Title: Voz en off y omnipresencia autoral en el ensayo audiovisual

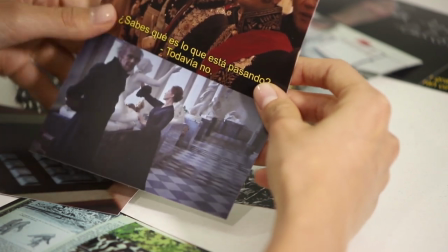Pero este personaje sí mira a la cámara, porque la cámara es el personaje voz.
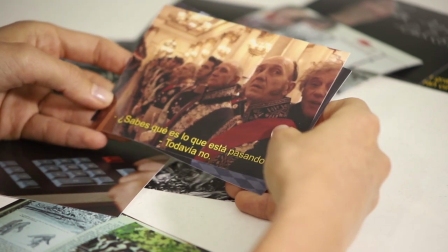Entonces se justifica como un fantasma. Pero es un fantasma al que está prohibido ver.
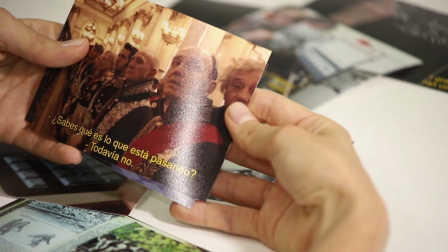Y eso se explica como un personaje voz, que además es como omnipresente
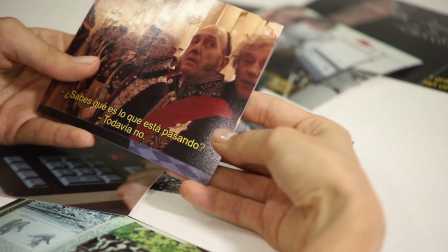y además como panóptico,
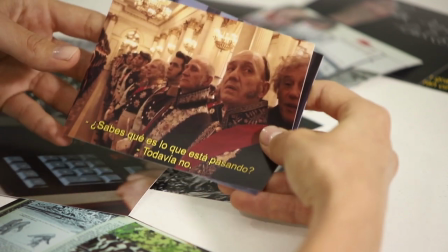porque generalmente los personajes que tienen solamente voz y no cuerpo tienen la posibilidad de estar en todas partes,
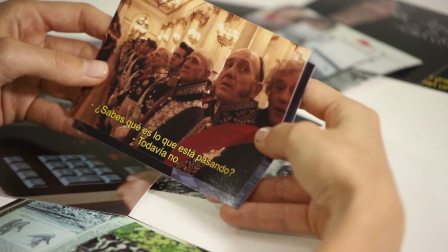en todas las escenas, pero haberse enterado incluso de lo que ocurría en escenas en donde no estaba en cuerpo.
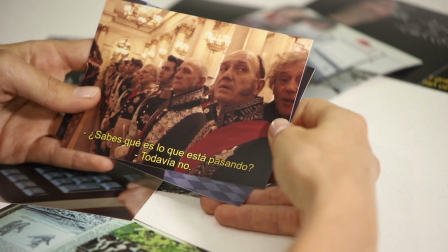Entonces es realmente como una voz autoral omnipresente.
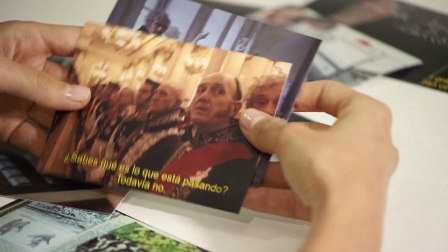Como les digo, aquí también es la voz del propio director, el que camina entre toda la película.
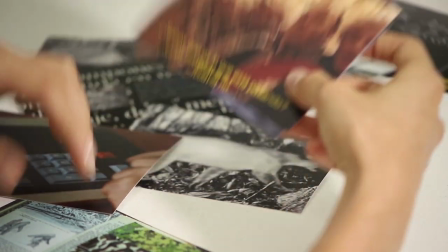Recurro a esta película, a ese recurso creativo, y precisamente en Ensayo sobre el fototrampeo uso mi voz,
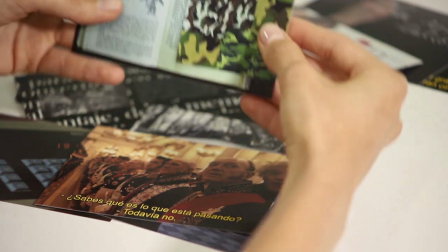pero ni siquiera me valgo de mis manos como en este video para interactuar con los recursos que están enfrente del video.
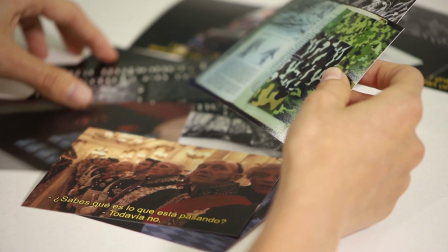Es decir, en el video de Ensayo sobre el fototrampeo hay objetos como este libro,
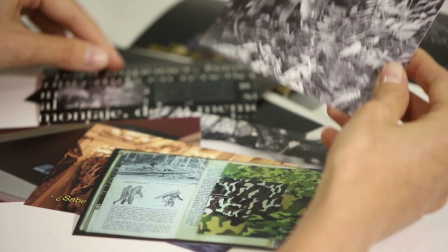hay animales como este puma,
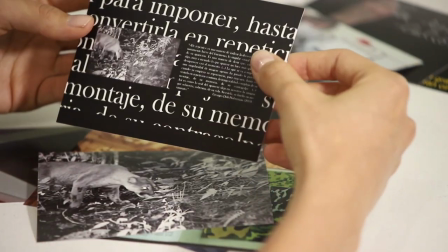hay textos como los que están en este fotograma, pero no hay una presencia mía más allá de la voz.
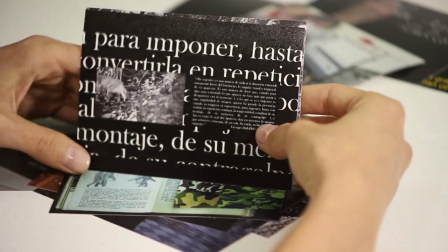Ni siquiera uso mis manos porque dentro de lo que se reconoce como un personaje voz,
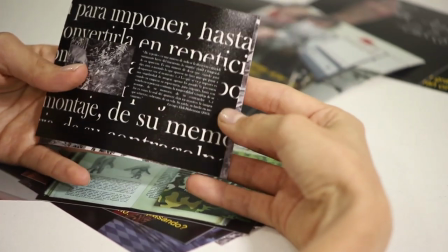es que para que el personaje voz pueda ser completamente misterioso,
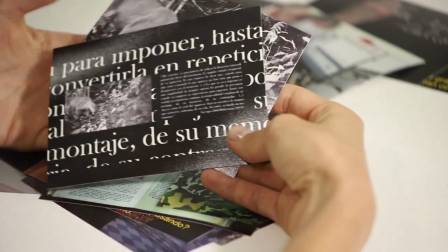ubicuo, omnipresente y que eso lleve a una sensación de misterio,
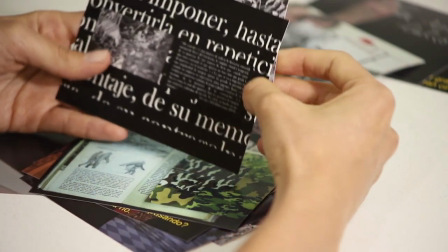pues no puede ni siquiera enunciarse a través de una parte del cuerpo. Claro que lo interesante también está que en otras posibilidades habría estado
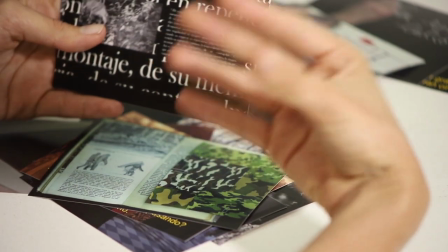que algunas partes de mi cuerpo fueran visibles para que mi voz se relacionara
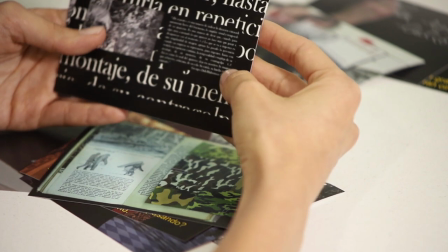con en este caso, como con mis manos. Eso es bastante interesante.
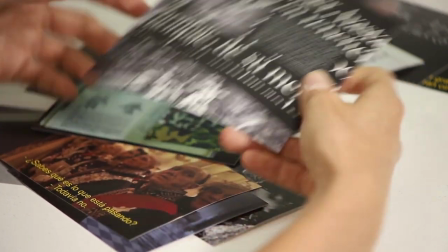Es un personaje voz que se puede ir revelando.
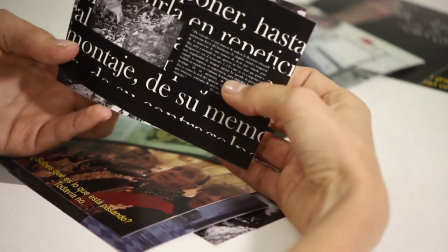En otros casos, como en películas ya más como tipo thriller
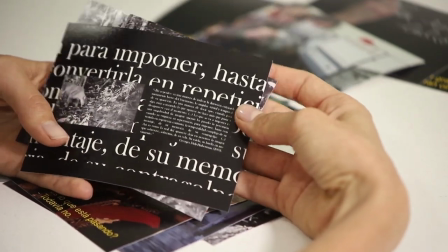psicológico o terror, a medida que la película transcurre,
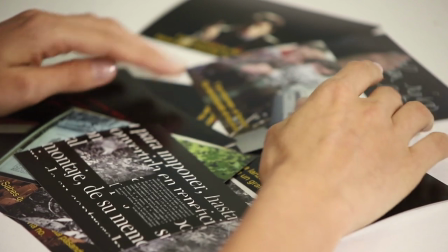entonces se va revelando cuál es el cuerpo real de la voz en off,
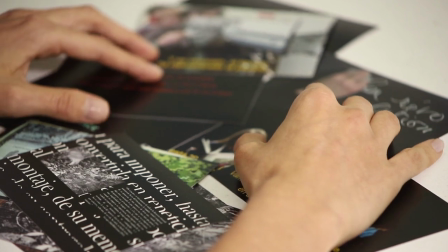o incluso la voz en off puede ser la voz del personaje que es culpable de un
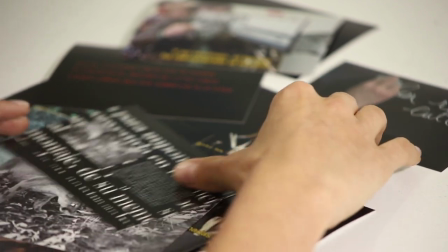homicidio, de un asesinato, pero a medida que la película avanza,
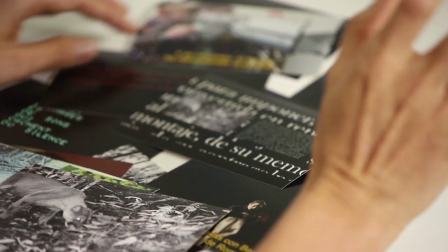pues se puede ir revelando poco a poco, sutilmente, quién es ese personaje.
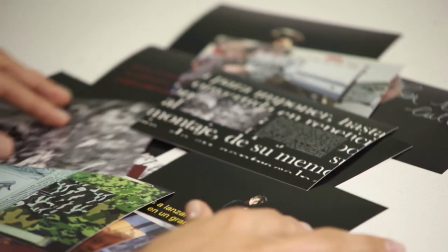En este caso, como les digo, en el Arca Rusa, nunca se revela.
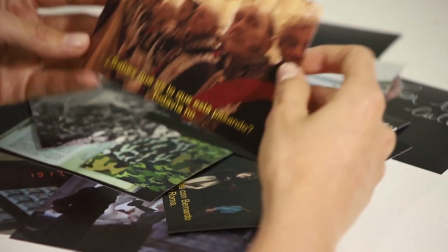Es una de las posibilidades que tiene esa voz en off.
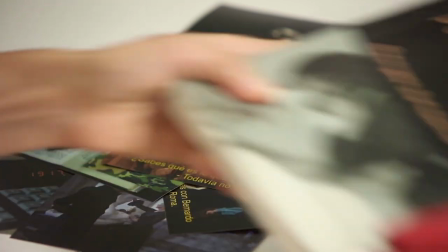Otras posibilidades que tiene la voz autoral de revelarse, por ejemplo,
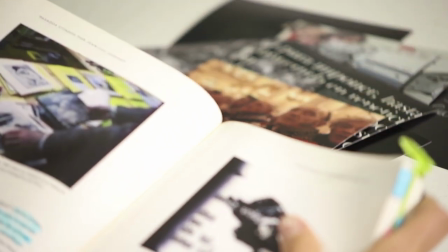como en Godard, nuevamente está. Este es un fotograma extraído de
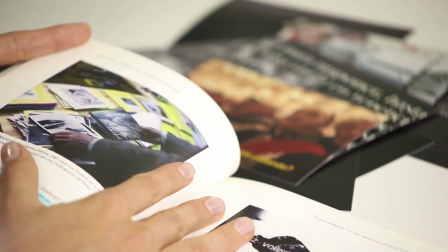Historias del Cine, una película de 1987, la obra más grande que tuvo Jean-Luc Godard.
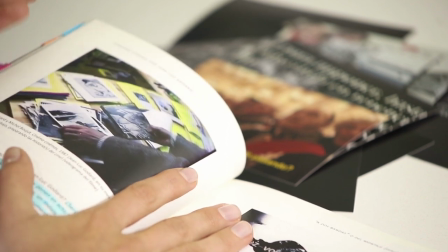Y este es él, son sus manos en su mesa de trabajo,
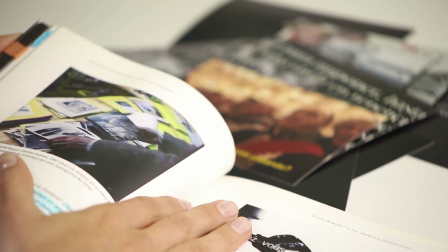mostrando todo el material al que tuvo que acudir para hacer la gran historia del cine audiovisual.
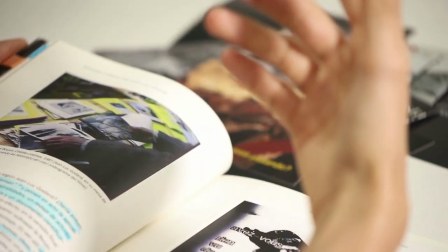Entonces él se revela Sí, todo el tiempo en la obra está presente su voz,
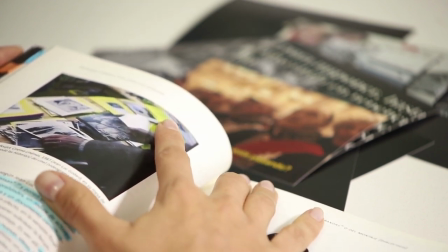pero en algún momento de la obra se revela a través de sus manos y da como ese otro recurso de la omnipresencia autoral.
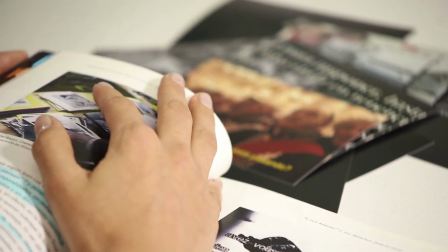Es, también es un recurso, por ejemplo, que está presente en una película como F de Falso de Orson Welles,
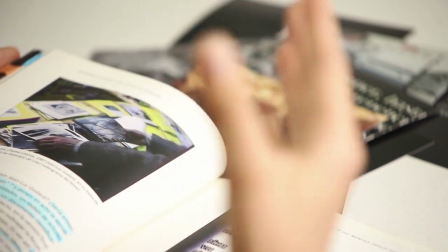en donde él a veces se muestra completamente a cámara o a veces sus manos en
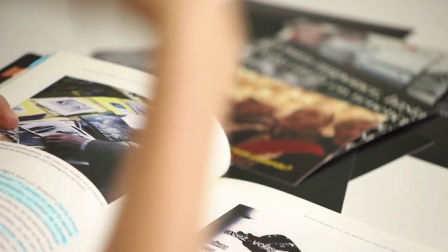en la mesa de edición.